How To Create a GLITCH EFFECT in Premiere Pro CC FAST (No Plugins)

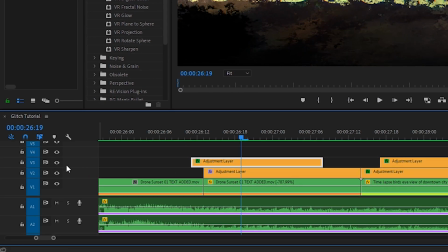[4:12]
And then for the top layer, let's turn it on, and you'll see that it overlaps a bit.
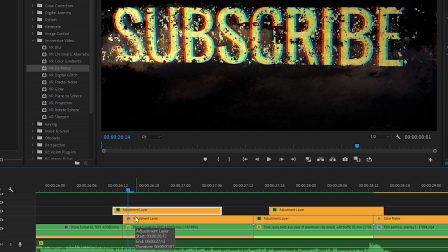[4:17]
So the reason I wanted to do this is so that it eases in to the effect before this bottom layer comes in.
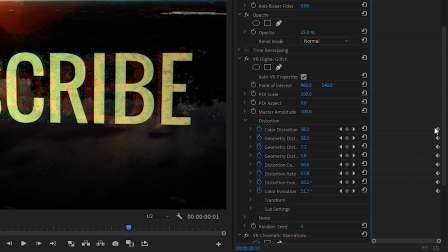[4:23]
On this top layer, I have the digital glitch effect added again, and it also is keyframed, so by the end of it, it also is affected quite heavily.
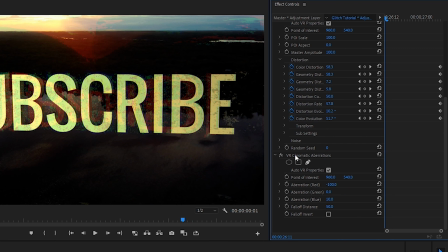[4:31]
And then beyond that, like our particles overlay, I have the chromatic aberrations effect also applied.
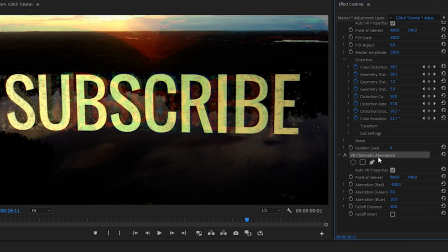[4:36]
Because there's a lot of colors and variants in the footage, the chromatic aberrations effect is going to do quite a lot.
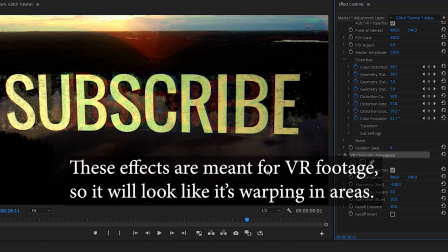[4:44]
So as you can see, it's adding kind of like a red tint in certain areas, and this adds another level to the overall glitch effect look.
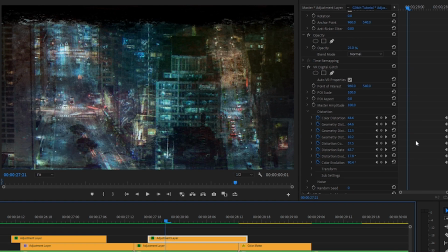[4:50]
On the next layer, as you've probably guessed, it's exactly the same.
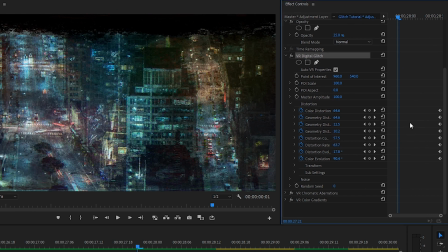[4:53]
I have the digital glitch that changes over time with the keyframes, and then underneath I have the chromatic aberrations.
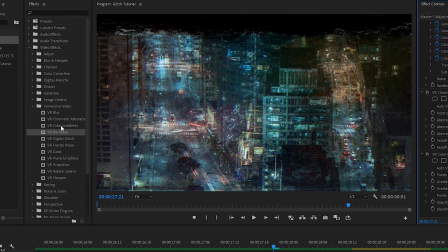[5:00]
But then on top of that, I also have the color gradients effect from here in the immersive video folder added to this adjustment layer.
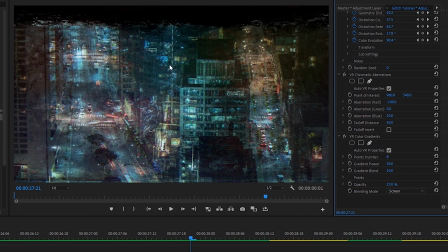[5:09]
This is a really cool effect because it adds a really quick gradient overlay to your footage, and I'll show you what that does. So there's some added color that again contributes to the overall look of the glitch effect.
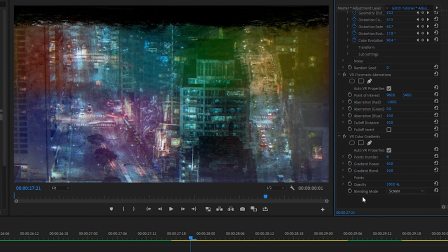[5:21]
If we set it to 100%, you'll see exactly what it's doing, but I think that's a little too strong, so I prefer 25%.
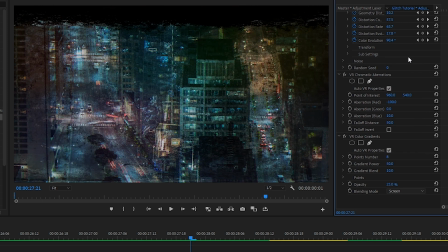[5:28]
I've also set the blending mode to screen, as I find screen looks the best.
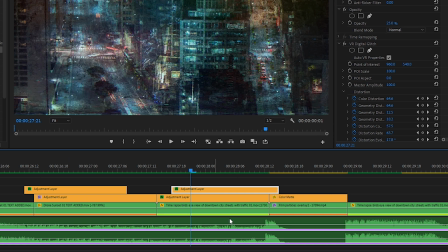[5:34]
Now, because this song naturally has a reverse sound and then a pause and then it starts up again, this was a really perfect spot for this glitch effect, but chances are you won't have a song that fits it that well. So in that case, you might have to build your own sound design with your own glitch sound effects.
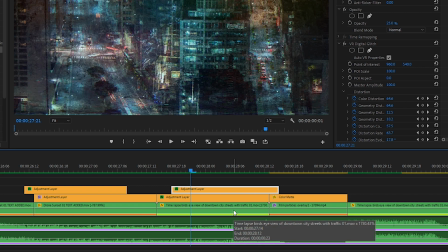[5:51]
You can find them all over the internet, but for example, Epidemic Sound has quite a few of different ones.
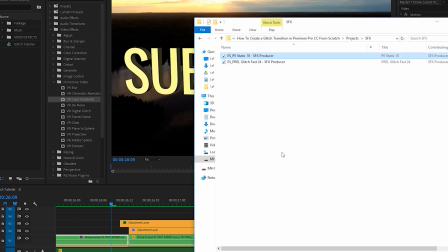[5:56]
These are just two I downloaded from their website.
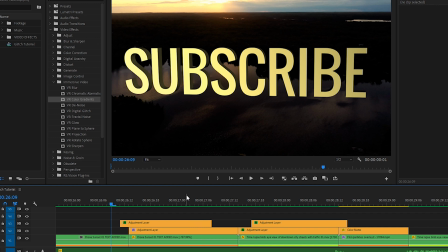[6:00]
So by downloading glitch sound effects and adding it into your edit, it will help sell the effect even more because the audio is just as important as the visual. All right, so that's it for this video. Subscribe and hit the bell to be notified when we upload new videos each week, and we'll see you next time.